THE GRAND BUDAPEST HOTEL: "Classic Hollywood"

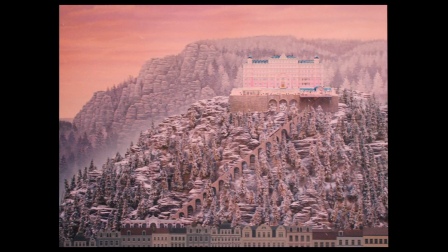And so my life began.
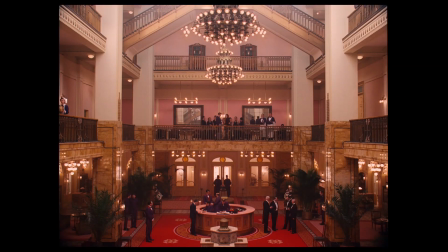Junior lobby boy in training, Grand Budapest Hotel, under the strict command of Mr. Gustav H. I'm afraid that's me, darling.
I had this thought that I wanted to make a film inspired by Lubitsch.
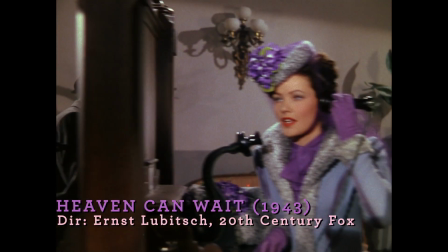30s type American comedies made by Europeans.
Does it mean by any chance, father, that you don't like me?
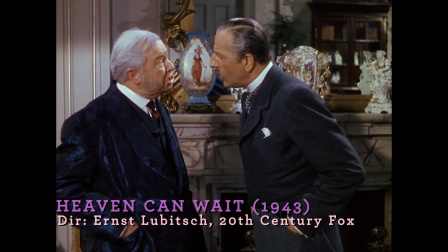Son, I love you. Now shut up and leave me alone.
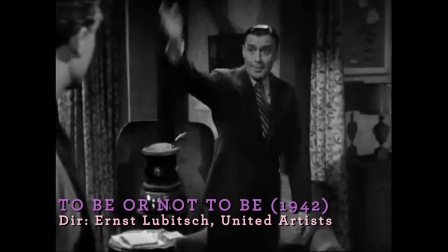The hotel represents something fine and cultivated and civilized and sophisticated from another time. One of the charms of this movie is that it revisits a golden age.
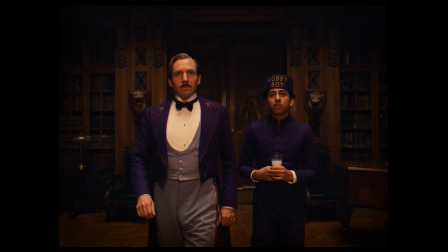It's like something from 1930 that you always dreamed you would be and that Fred Astaire was doing, only you're doing it.
Let me make a few calls.
They go on a real adventure, like in a classic way,
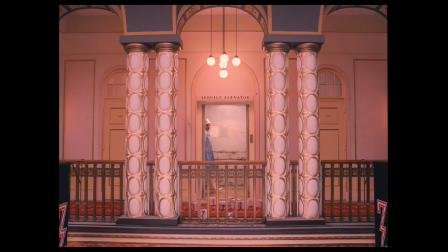with snow and guns and explosions and jail and running and fighting for what's right that it distorted through Wes's unique lens. It feels like this film is an original 50s film about an amazing hotel.
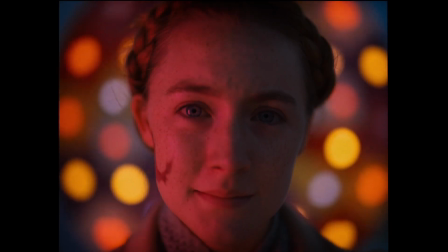It just has this generosity and this beautiful emotion in the film which isn't really around that much anymore.
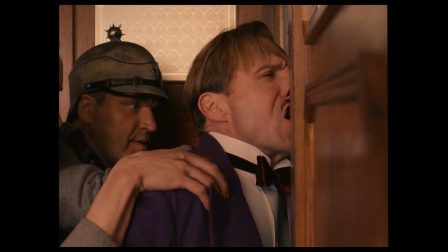Now wait a minute, you can't arrest him simply because he's a bloody immigrant. Take your hands off my lobby boy!
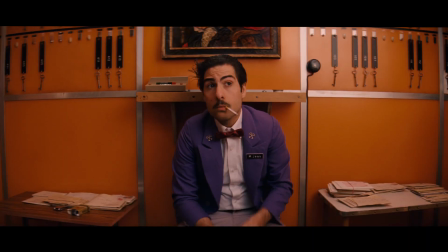Wes's worlds are always so bold and clear and the characters are all there.
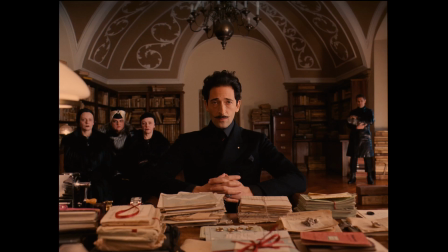They're all like little chips off of Wes's perception of the universe. Getting to work with him is also an experience of getting to access Wes's almost like mental library of films or books or photo books that have informed it. and you end up watching eight films that are all great that you've never heard of.
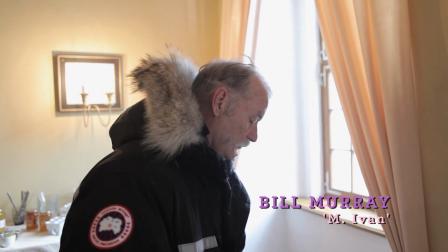This is where the director hangs out. A lot of reference material, things that apply sort of to the hotel.
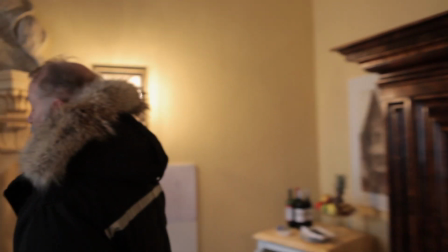There was a scene we shot that had a bunch of Hollywood trickery in it.
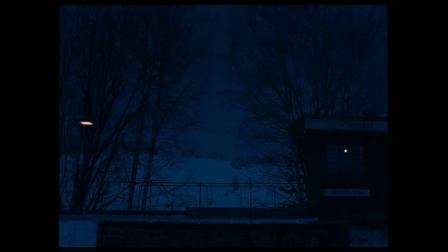Where the car comes with the camera, the car turns away from the camera, the camera goes up and the car enters up above.
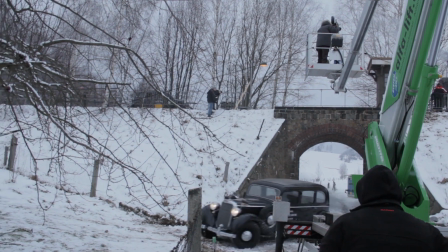of what you actually do with two cars. That's one continuous shot. Like the new movie making is the old movie making.
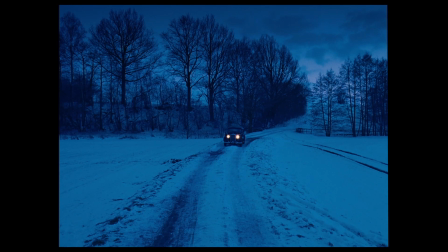Like if you throw yourself back and you realize how simple it was.
Get in!
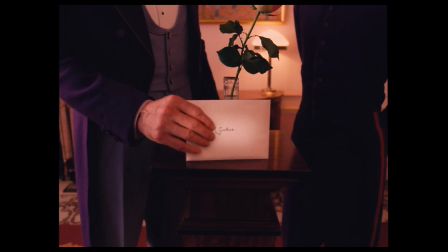We shot the 30s part of the film in 1-3-7, which is kind of the frame of the day.
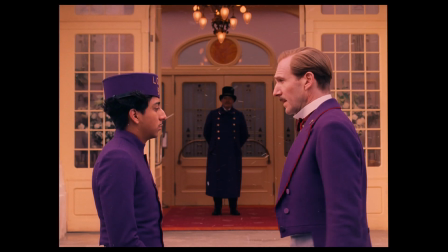You know, it was more of a square frame. I hadn't really worked in that format before. It just affords a lot of interesting compositions.
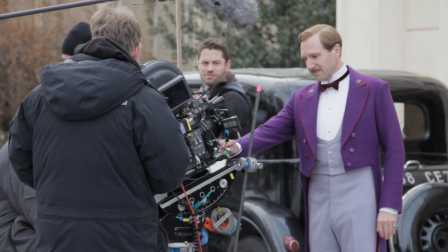For Wes and myself, it was a lot of fun to work in that format. Action.
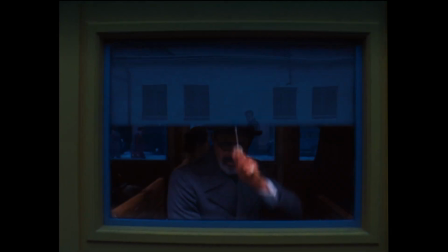I think it's amazing that he can keep surprising you, which is what this movie does on all levels.
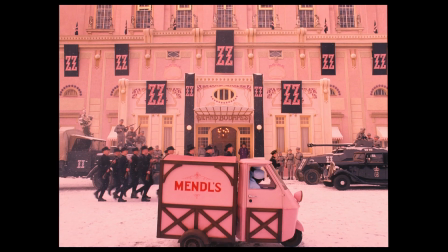It's so visually stunning, and the story is just as exciting as the visuals.